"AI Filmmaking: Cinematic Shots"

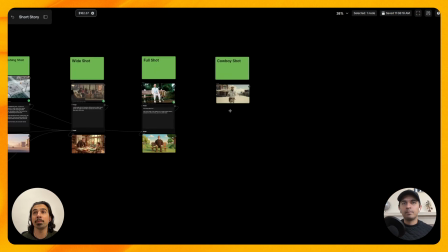4:09 Okay, cool. Okay, up next we have the cowboy shot.
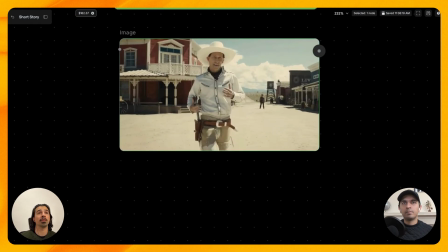4:13 The cowboy shot got its name obviously from the Western films back in the day.
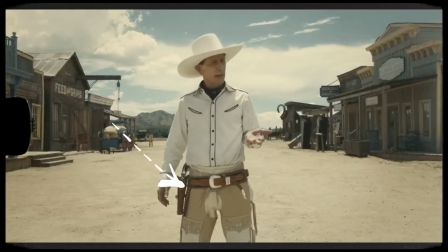4:19 It frames the character from roughly mid-thigh or just below the waist upward.
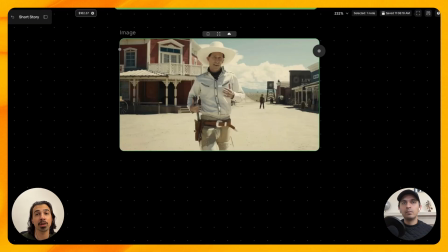4:24 Historically, it was developed in Westerns to include gun holsters, and it persists because it balances facial expressions with readiness for action.
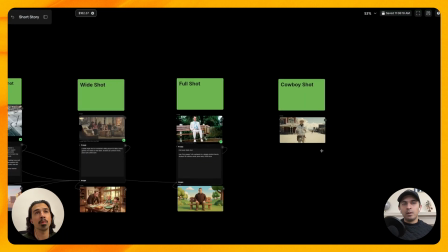4:31 So Milad, what are we making for our cowboy shot here? I'm thinking the dad needs some tension.
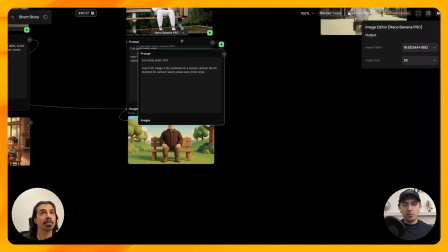4:37 I don't know what he's going to be doing, but we can use a scene with tension later in our story.
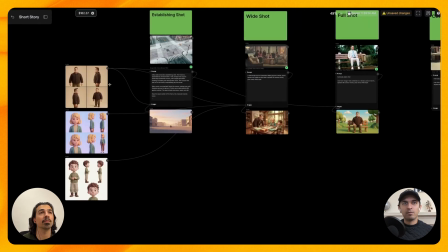4:42 So let's have our burly guy have some tension built up.
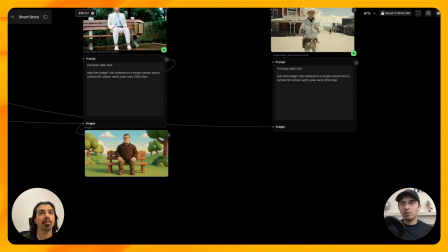4:47 I'm just going to bring our. Same character in again. Let me drop my prompt, make sure that we get an actual 2D image. Let's see what we get. All right, so let's start with the dad. So I'm thinking the dad needs some tension. I don't know what he's going to be doing, but we can use a scene with tension later in our story. So let's have our burly guy
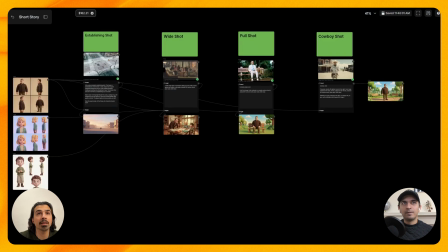4:52 have some tension built up. I'm just going to bring our same character in again. cowboy shot. That didn't turn out quite like a cowboy shot, did it?
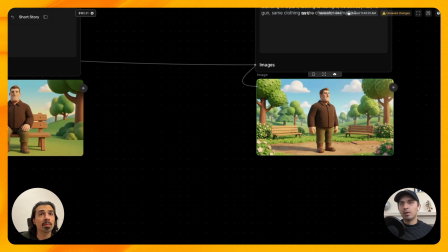4:57 No, that's cowboy. I've noticed that the model, when I was testing it out as well, is not so great with cowboy shots.
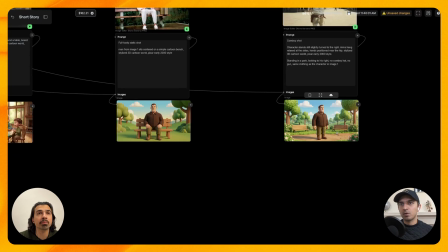5:04 But I think we can fix this. I do like the composition here. So maybe we can just zoom in a little bit with the camera. What do you think? You want to do another image editor node and then just modify. Yeah, Yeah. let's go. Let's see if that works.
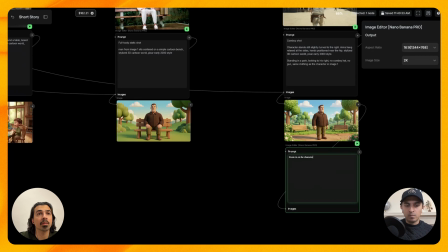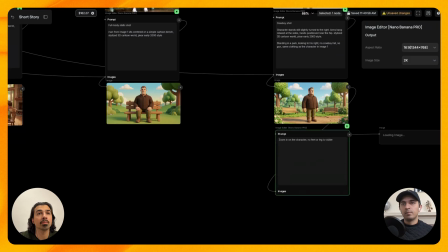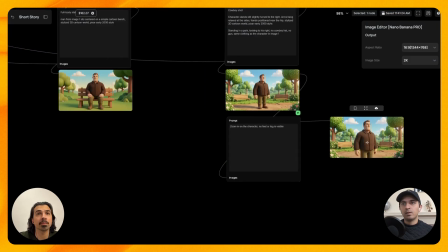5:38 That's more like a cowboy shot. That's pretty close to what we have up here as well.
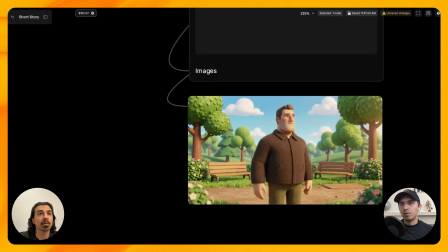5:43 I'm pretty happy with that, and I like the style. The style goes well with what I had in mind. So yeah, let's move on to the next one.
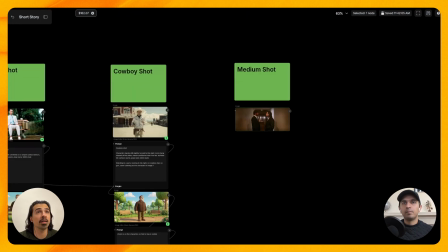5:49 And the last shot that we have is the medium shot.
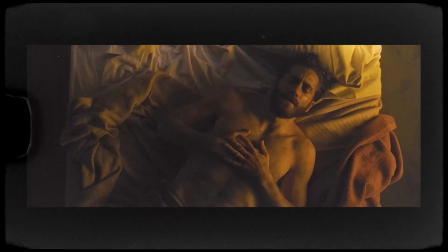5:52 This one frames the subject from about the waist up, and it's a workhorse of dialogue and interaction scenes.
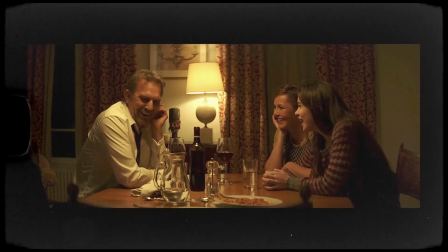5:59 It allows clear facial expressions while still showing hand gestures and limited movements,
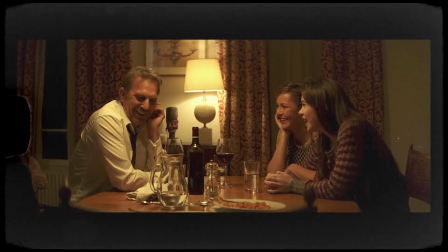6:04 making it ideal for conversations, collaborative actions, and character relationships.
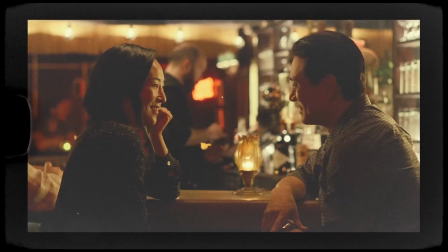6:08 Medium shots maintain emotional engagement without the intensity of close-ups and preserve continuity across shot reverse shot editing.
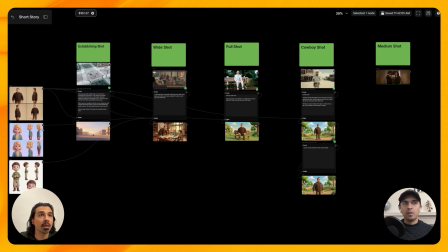6:16 All right, what do you think we should do for this one? Maybe the guy and the girl can have a conversation? Yeah, I think so. We've basically established some sense of isolation on the man,
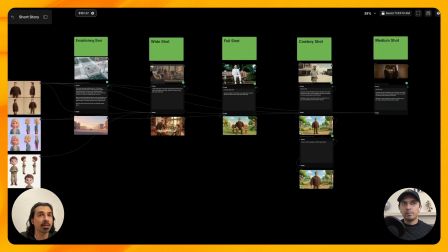6:29 and we do have like a happy scene there, but we don't have any tension, and this seems like a perfect opportunity to create a little bit of tension.
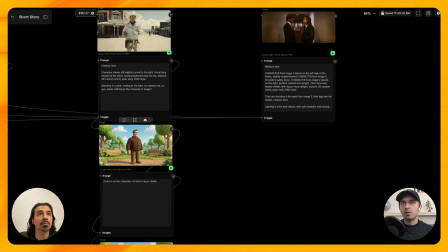6:36 Right. Okay, I'm gonna have them basically in kind of similar scene, but let's see if we can also place them in that area and talking to each other.
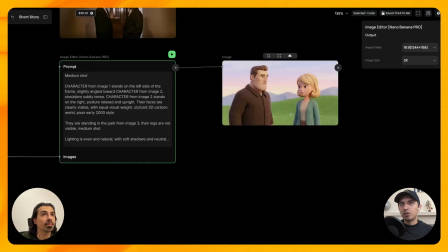6:43 Okay, so as far as the composition and the shot goes, that is a medium shot, right? Yeah, but it seems like the background is like not as high so I think detailed.
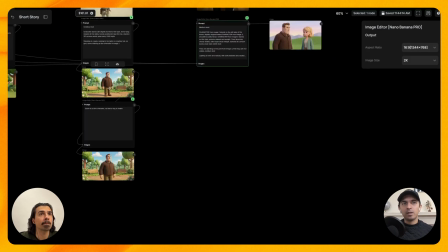6:53 Yeah, we can fix that. Maybe I do want the character to be talking in the same environment.
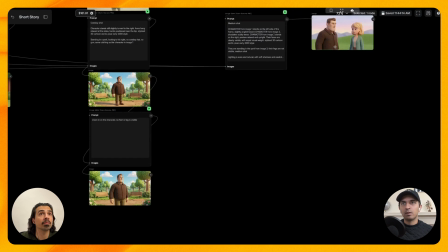6:58 So then let me show you a little trick that we can do to preserve that across our shots.
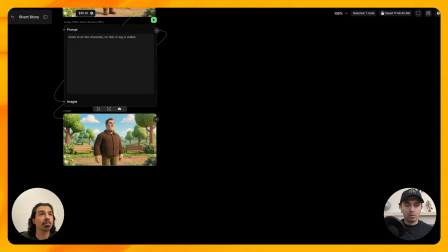7:03 So the first thing I'm going to do, since we like this shot, I am going to take this and create a new image edit node.
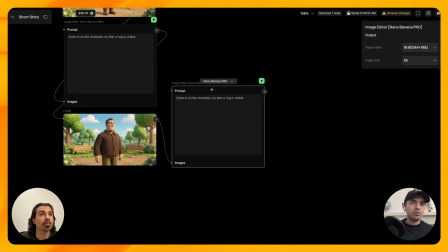7:09 And I'm just going to remove our character from this shot. So we just have the environment. Okay, now we have our environment.
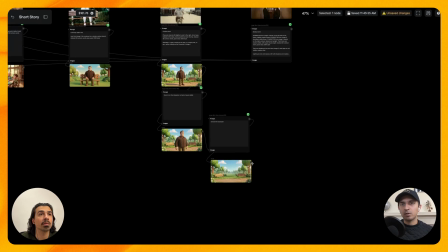7:15 I'm going to use that same image that I just created, and I'm going to feed that into our image editor node as well.
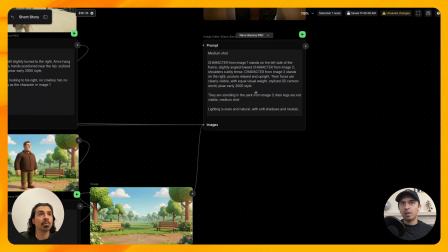7:22 So now I already changed my prompt as well, that I'm going to tell them that they'll be standing in the park from image 3.
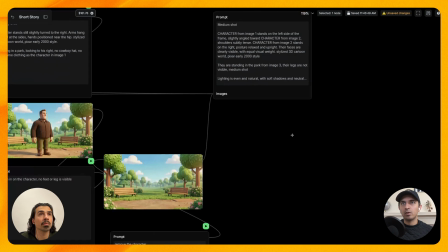7:28 So the first two are the characters and the third image is our environment.
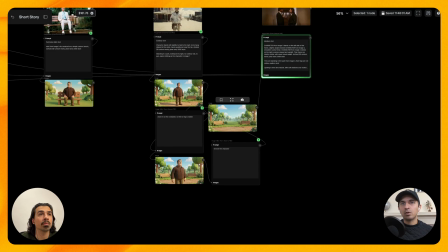7:32 So this probably won't give me a perfect medium shot because this is quite zoomed out, but we can fix that too after. That's the nice thing about these nodes is you can just keep layering them on and tweaking the individual images.
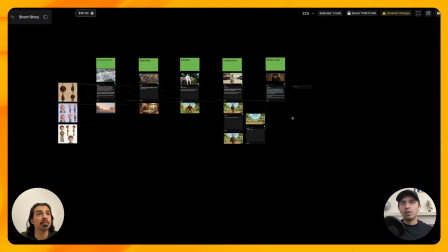7:44 Yeah, and then you don't lose your train of thought either, right? You can treat it.
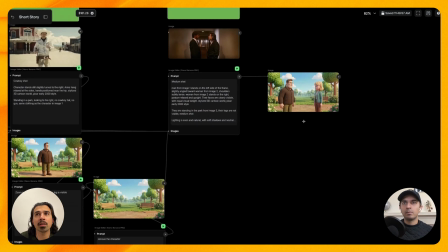7:49 Okay. Well, I guess it is a medium shot, but isn't it a medium shot? I think it is. No? I think we need to be a little bit closer. I feel like there's too much space. There's too much space. Like if you look at this one, I feel like it has to be hip and above for a medium shot to be proper.
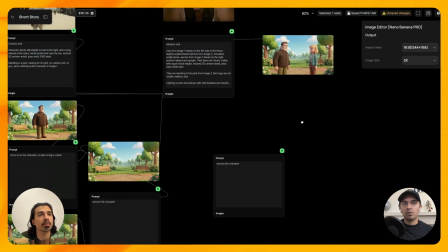8:05 Right. About the waist up, right. Yeah, we can zoom in a little bit. I'm going to say no hands visible because that's what I feel like is where the medium shot for this scene would be perfect.
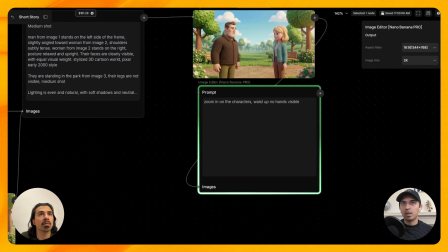8:15 Just kind of around here. There we go.